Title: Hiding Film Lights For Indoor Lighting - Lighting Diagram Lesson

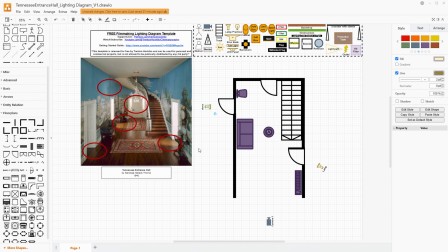737s
And because of that, it's, kind of implied that this is sunlight leaking into this hallway. I like using Fresnels to help mimic sunlight, and you can really dial it in from flood to spot to get an exact shape for your shadows.
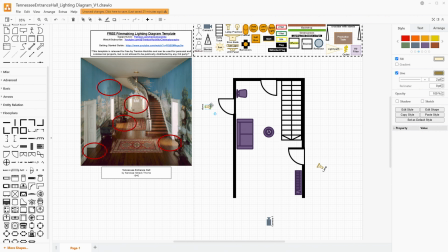753s
But if you don't have the money to get Fresnel lights or to get Fresnel lenses for Bowen's mount lamps, then you could do this with a reflector hood by itself. You would maybe get a little bit of a double shadow effect going though. So I'll talk about that more in just a minute. So we're going to have our first light path here.
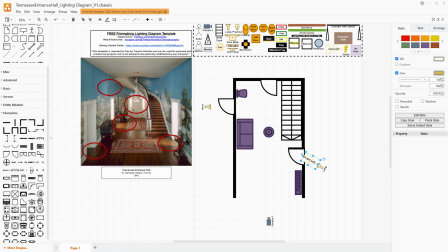771s
And like I said, this is kind of the most important one in my opinion. It's what creates this shadow. It kind of leads our eye up towards the center. So we're going to go like this and have it cast in this way.
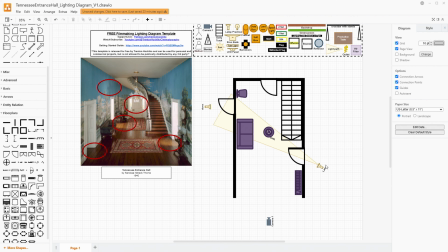788s
And here we can see how this shadow would be formed if this lamp was a little bit towards the ground and pointed up, just slightly. We can just tilt it incrementally to get this into the position we want it to be,
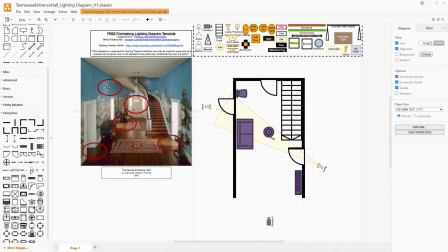802s
adjusting the height and that tilt to find where this kind of shadow is made in a way that is distinct but not distracting. So I actually put the wrong door on that one. I meant to have it be this door. And you can see here, depending on your exact position, if you use a lamp that has a wide enough throw,
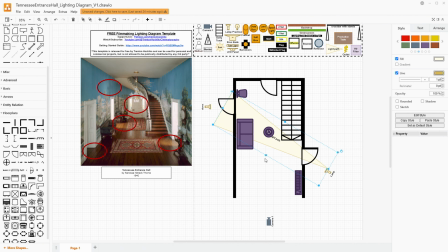822s
you can cast some light onto the actual door itself, and that'll be adding some light into this room as well. So let's talk about our second lamp here. Now this is the one that's coming more straight across.
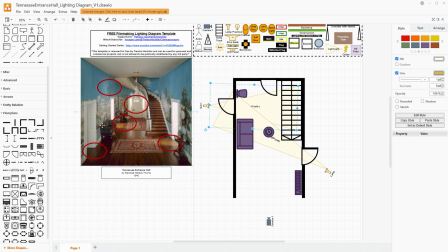838s
Now the goal of this lamp, in my opinion, is to make sure that we get this shape on the floor. Now if you notice, this one does kind of fade off by the time we get into the center of the rug. So I'm going to bring this back a little bit, and you're going to then adjust the power and the angle.
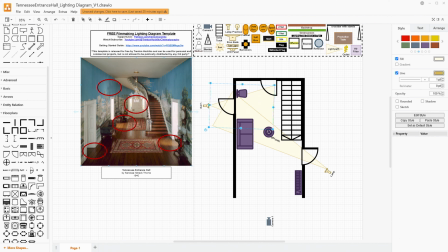857s
I would say that you could actually tilt this one down a little bit to adjust where the fall off actually occurs. The other thing I want to be sure of is to have this be wide enough that it gets cut off by the edges of the doorway and kind of,
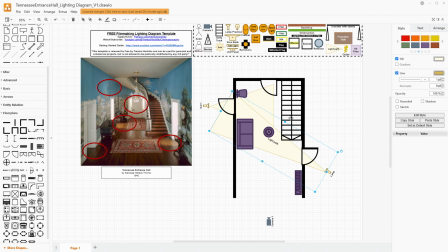872s
basically naturally flagged by the doorway itself. In this way, we get to have these distinct lines. In this way, I think this one is tilted up to get the shadow, and I think this one is tilted down to get the fall off in particular.
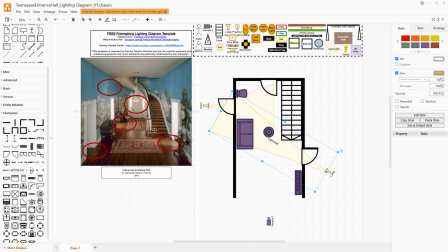886s
I want to point out that the stairs here along the front edge do still have light that's falling onto them. And there is even a little reflection right here as if there's a light source that's coming from the left side.
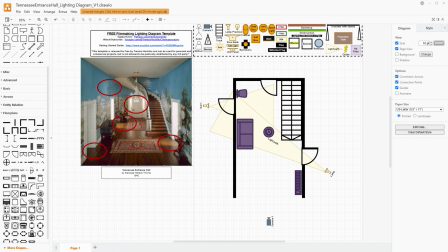901s
So I think that we're going to have to put in some type of artificial light. And so for that, I'm going to use a big sheet of diffusion, like a 4x4 or so. What I would want to do is get this up high,
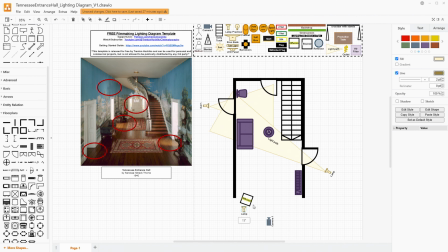919s
pretty much in line or slightly above the camera, and have it angled down just slightly. And that's going to help us get some general exposure for the entire room.
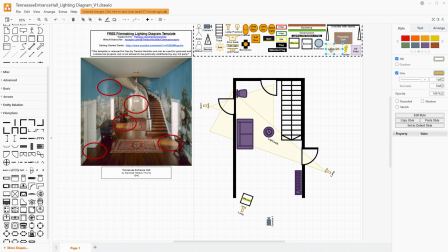931s
It just really kind of casting generally so that we don't have issues with getting our exposure. If you don't mind your image being darker or having more contrast, or this is a little bit more out of your budget because it's the 4x4, you have to get it up high with a stand and you have the extra lamp.
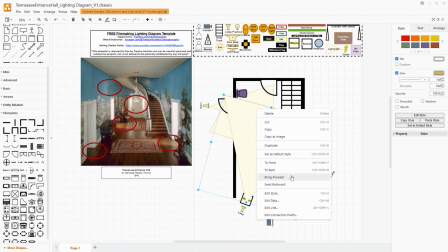950s
You know, if there's a reason for you not to have this, all you have to be able to do is tolerate having more contrast on the floor between the darker areas and those streaks of light coming in.
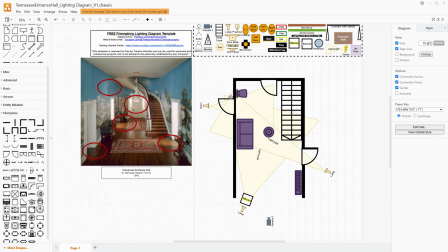963s
So that would be something like this. Now I put the edge right here as the kind of the goal of the fall off about halfway up the stairs. And with this, you can see the banister's shadow just a little bit. So that's part of why I'm having it come from over here on the left side.
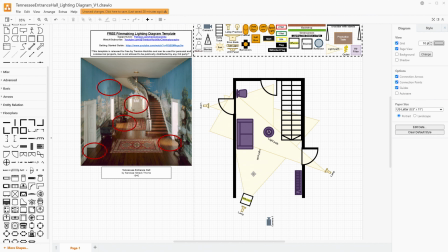977s
But you don't want this to be so intense or so obvious that it creates its own lines across the floor.
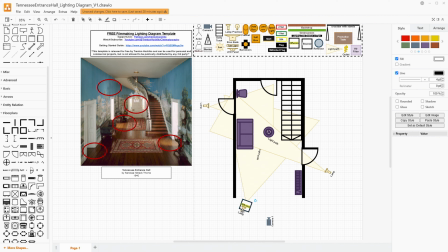985s
You want this to be very general and very kind of forgiving to the overall contrast of your image. Just really nice and diffused. And so then kind of the last thing that we want to take a look at is these actual windows at the front of the location.
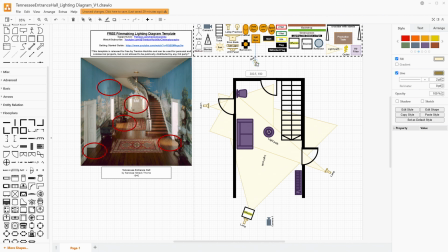1003s
So I'm going to say that you could do this two ways. You could have even two lamps, both casting in, hidden by the wall and hidden by the door frame.
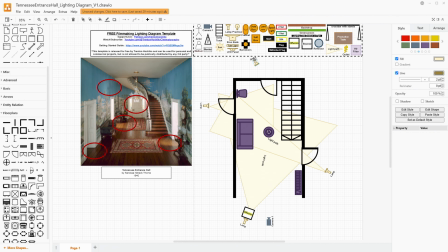1015s
That's definitely possible. You could even just have one that casts across the entire area, something like this. And so you could do this with these three lights all having reflector hoods instead of any extra modification.
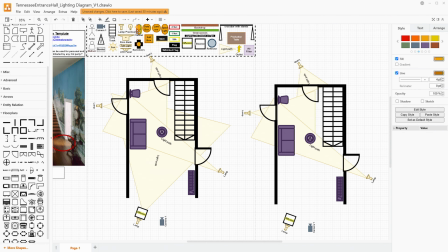1032s
If you had a little bit more budget and you wanted a little bit more control, I would say that having a Fresnel at least on this lamp would be really nice.
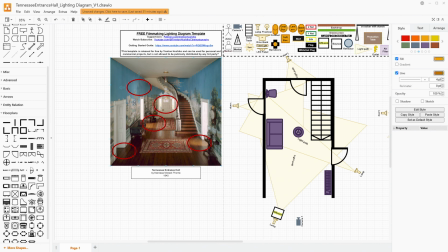1042s
And that would help it be a little bit more of this like spotlight look. There is like a very circular nature to how this one looks. This one you don't see underneath the stairway, so you can't quite tell,
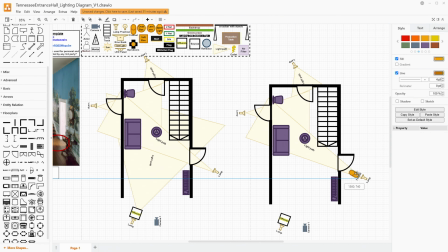1055s
but I think that that would be something that would also potentially help you make sure that these
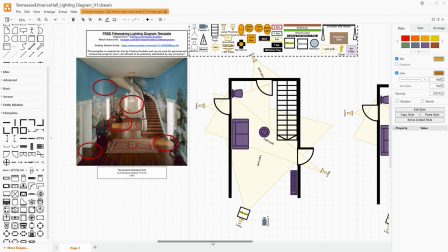1061s
shadows are really sharp like this and kind of dial in it exactly to where you want it to be.
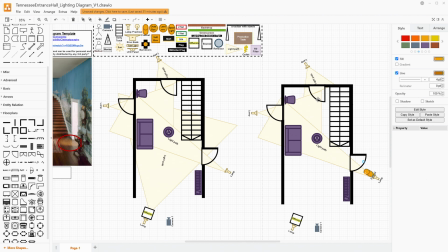1067s
If we're kind of talking about this as more of the higher budget version, I'm going to take away that diffusion frame and opt instead for a lantern, because this is maybe our more of a budget version. These are either lamps in terms of, mono heads or LED panels.
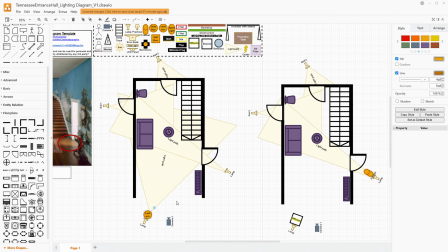1085s
And we're trying to maybe be a little bit more budget conscious, just using the reflector hoods. And now we're going to be using a lantern. This might have to be then moved in a little bit, depending on the wide angle of your camera. You'd have to maybe play with it just some.
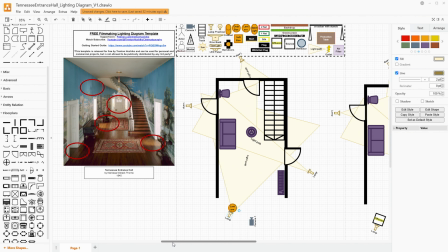1098s
That would hopefully give you just enough extra light to be able to not have it be super contrasty between where these streaks are.
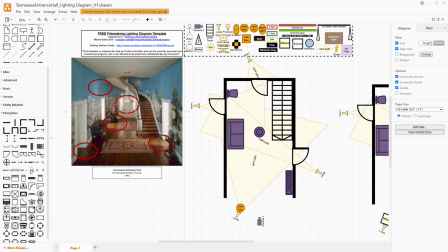1106s
Now, if this was something more like a night scene, you could then, black out the front window so it doesn't look like there's daylight out there. Maybe change the color temperature of these to be a little more artificial, and then get rid of this lantern and this lamp.
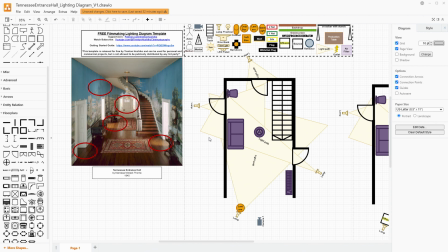1120s
And then you just have these streaks of light coming across your image, and that you could, make something a lot more scary looking with that kind of technique.
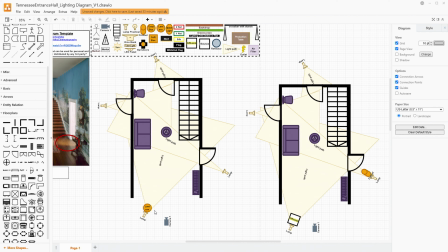1129s
If this one doesn't have enough soft light to actually make sure that you get your proper exposure,
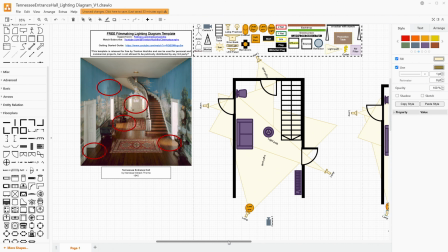1136s
because you want this to be kind of daytime, this is middle to high key.
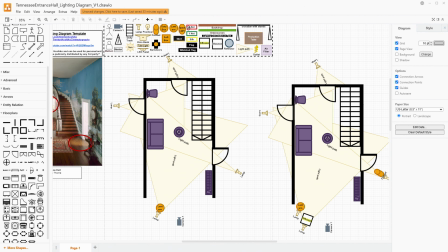1142s
You could also add a lantern or a space light on this side as well. I'm actually going to opt for the space light for this because that's a tool that I just recently added to my kit. Because I always say lantern or space light and use the lantern, but I've now just added a space light icon.
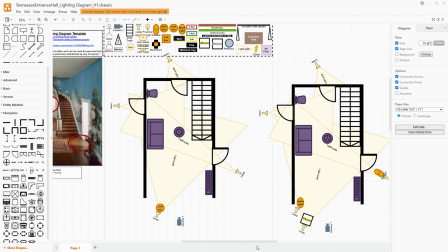1161s
And so that's pretty fun to be able to just use that now. And you know what? I'm going to take this and make this one into a Fresnel as well, just so that you can get a little extra shaping control if this one is going to be a higher budget solution.
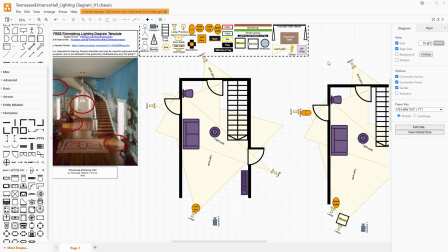1179s
Now, because these are panes of glass and windows that you actually see in the scene, I'm not going to put a Fresnel out here just to still remain a little bit lower budget, because I don't mind having the reflector hood have that kind of double shadow effect, because lots of times panes of glass do create a double shadow effect by themselves.
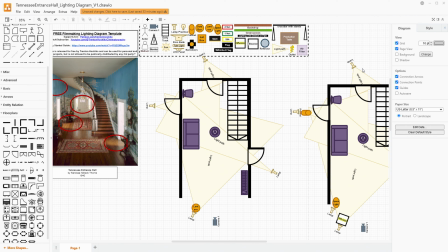1198s
So it would look, natural enough if that was occurring here. If you had to have somebody open this doorway to be, entering the scene, you could put this lamp up on a boom arm or something of the sort to get it above the doorway right about here,
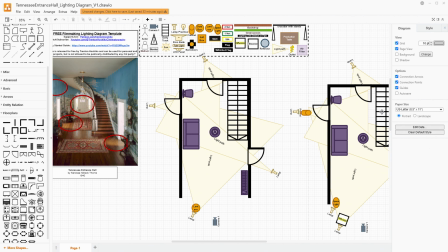1217s
and kind of behind. Right now, I just have it on a stand off to the side because that's easy. If this is a real location, likelihood also is that you are going to be getting nice sunlight coming through these windows as well, depending exactly on the time of day that you shoot, but that shouldn't be such a problem.